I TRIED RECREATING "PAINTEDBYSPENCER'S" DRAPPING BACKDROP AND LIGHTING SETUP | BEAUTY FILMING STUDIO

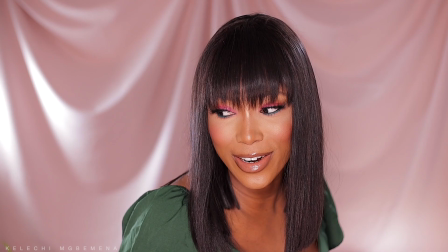12:16 so this is giving me like a 3d vibe honestly
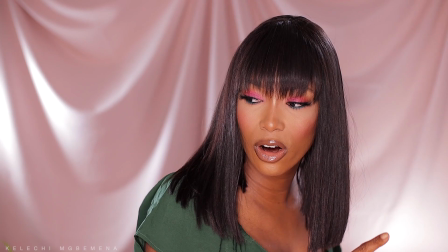12:20 speaking I love it I do love the swirls and curves
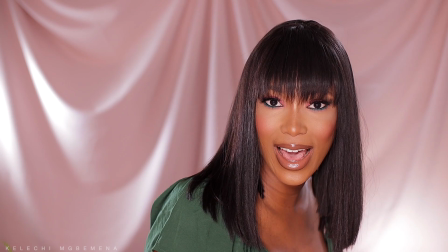12:26 I feel like without the backlight it doesn't show it off for if I add
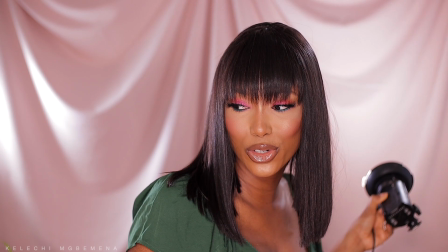12:31 this light that everybody's like guys when I add this light you guys can see that it shows it
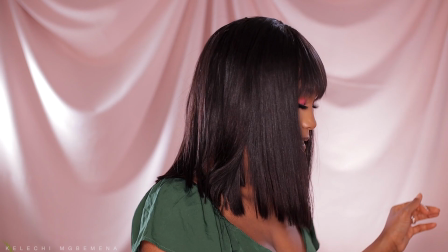12:36 off and it gives off like that 3d effect and I think this
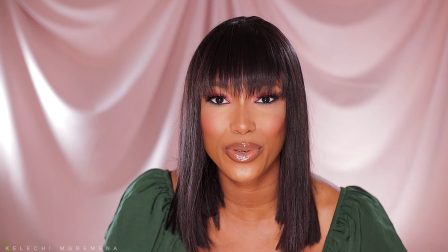12:42 is just too beautiful oh yeah um
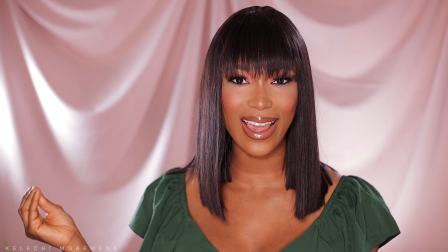12:48 this is what it looks like using a crepe fabric and to be honest with you i'm
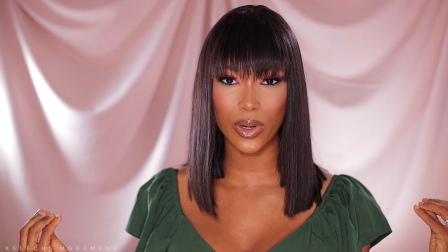12:54 i kind of like this crepe fabric i feel like it's either this one or satin this one
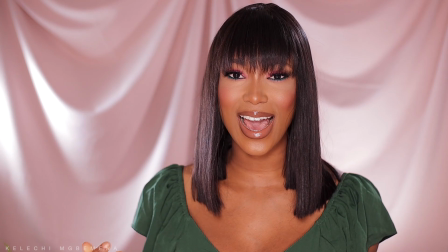13:00 gives like a matte but still glossy 3d effect and this is
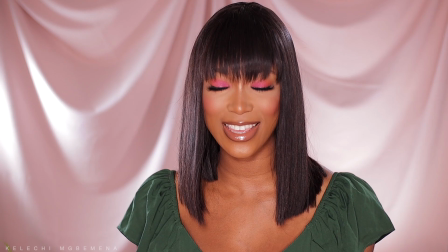13:06 what we this is what it is giving i'm not mad at it i think it's absolutely beautiful
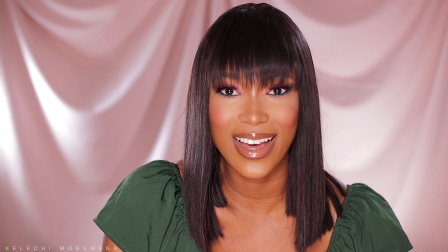13:12 um yeah what do you guys think but um definitely go with a
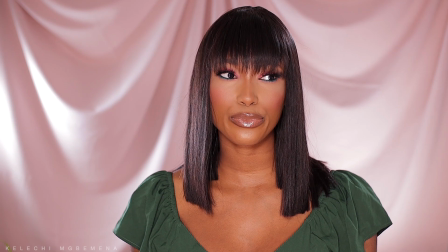13:18 satin fabric if you want the most without doing the most basically
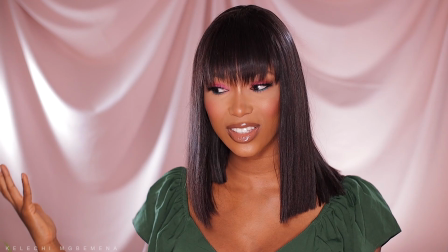13:23 because with the satin fabric it's still going to be glossy so that way even if just a little bit of
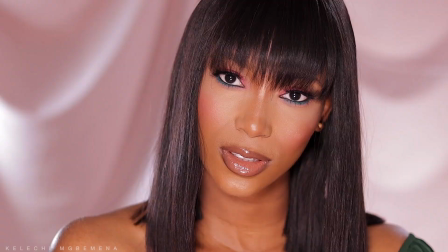13:28 light touches it you guys will still see the reflection but this is so i'm going to end this video right here um i do hope this video was as entertaining and as informative as i experienced while filming this i i totally enjoyed this i hope this video was helpful again um join me in this series as we try to uncover and redesign as well as recreate youtubers filming studio setup on a budget if you guys are interested that feel free to join the family subscribe to the family subscribe to the channel and let's just keep creating this and try new things and learning at the same time if you guys enjoyed this video let me know down in the comment section in case you guys are new here feel free to check out my previous video with regards to like recreating another youtuber's sets i have the playlist over here as well as over here so do check them out and get started with creating as well as designing your own space being inspired by any youtuber that you love so yeah if you're new here again feel free to subscribe it is totally free and i cannot wait to see you guys in one of these videos Yeah, let's go